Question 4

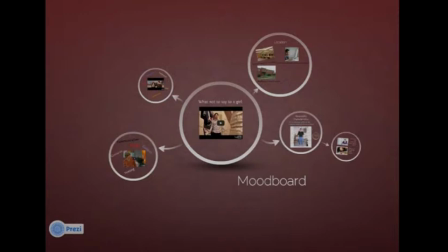A storytelling and presentation software known as Prezi
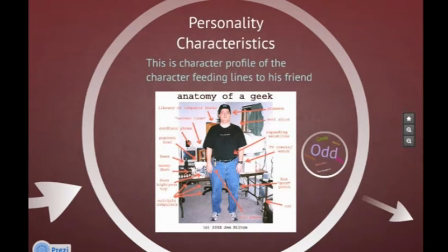was used to visually present our research regarding rom-com films. The typical characters,
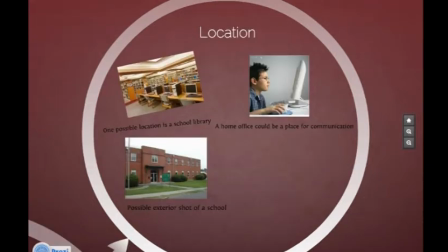locations and themes of rom-com were researched to provide us with greater knowledge of what a rom-com film contains.
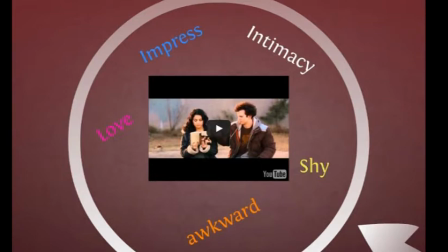Prezi was used as a digital alternative to normal presentation software such as Microsoft.
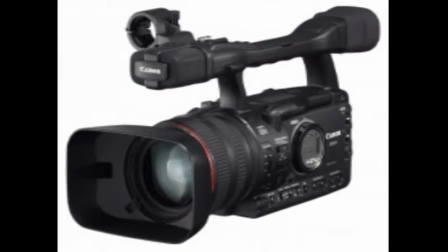We had previous experience of using the Canon XI camera from our AS prelim task and opening sequence.
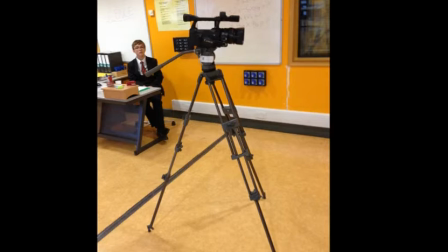Due to our variety of filming shots,
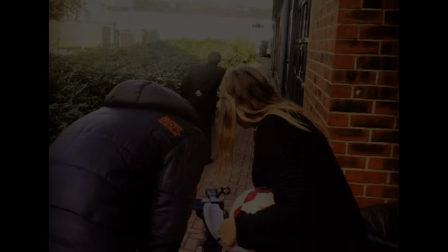we had to continuously keep checking the spirit level each time we moved the camera to ensure the shots were in frame and balanced.
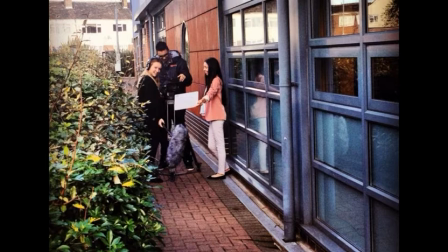Whilst capturing particular shots, we had carefully considered the framing and positioning of each character.
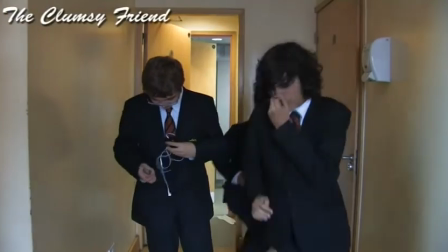For instance, when the medium shot of Harry appears on screen, we had to ensure there was the right amount of space in the bottom
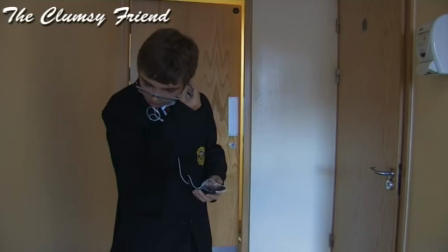corner of the screen for an animated text bubble to appear.
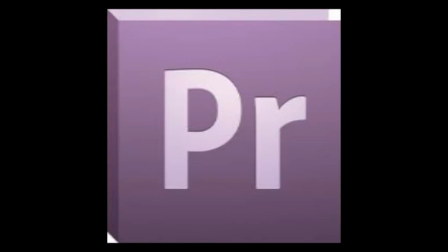Adobe Premiere was the main form of technology we used to edit our footage.
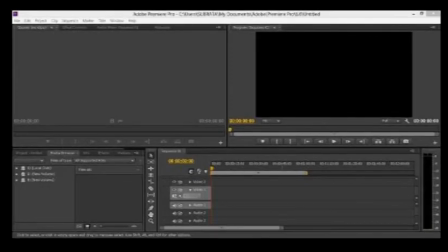We had a basic understanding of how to operate Adobe Premiere from our AS tasks. The editing process began with editing the raw footage and using the razor tool to remove any unwanted film sequences,
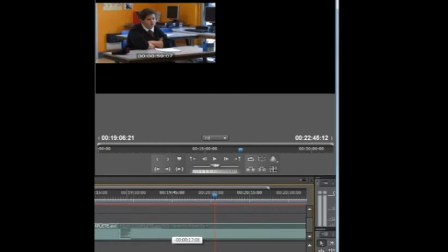and we began putting them in chronological order to correspond with our storyboard.
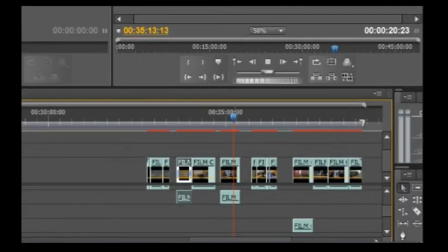Once the footage was in order and all unsuccessful shots were eliminated, we began to create a time-lapse effect.
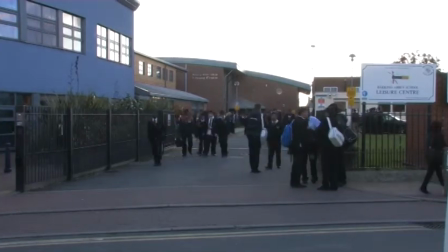The pace of the exterior shot of Juliet's walking was increased to signify the ending of the school day.
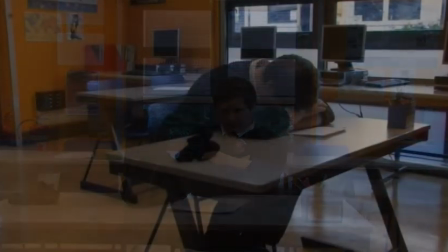Various transitional fades were also used to suggest the passing of time when Charlie is brought in detention.
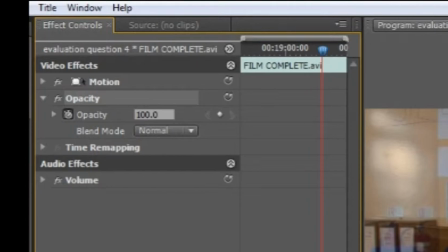By using the effect controls on Adobe Premiere, the opacity of each frame was changed.
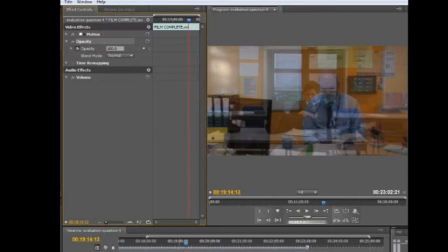This created a time-passing effect by merging multiple shots together.
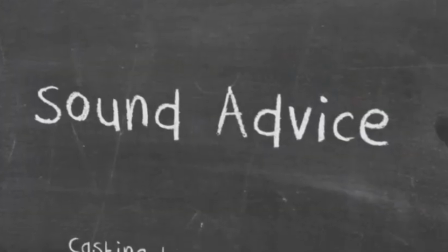The audience are able to identify the construction of film titles, logo,
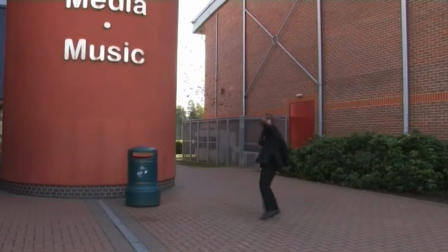and animated bees used a digital motion graphics and visual effects software package known as Adobe After Effects.
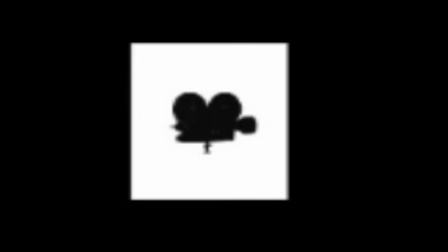Our film logo was made using a vector outline of a film camera on Adobe Illustrator.
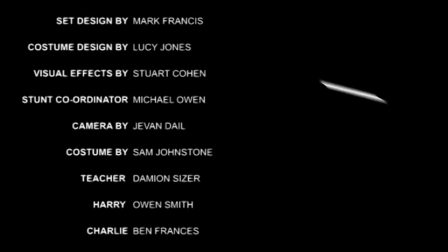Adobe After Effects was then used to animate the logo to make a gradual transition to appear on screen and fade off screen.
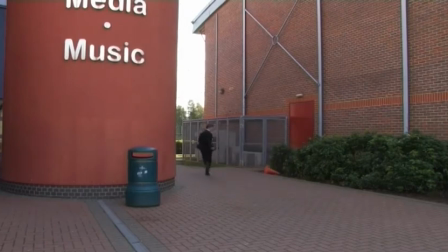After Effects was also used to create a particle preset of the bees to make them appear animated on screen.
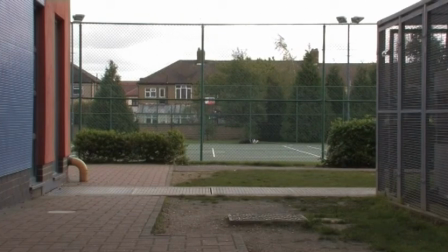This was an idea of a comedy aspect we thought encouraged its humorous nature.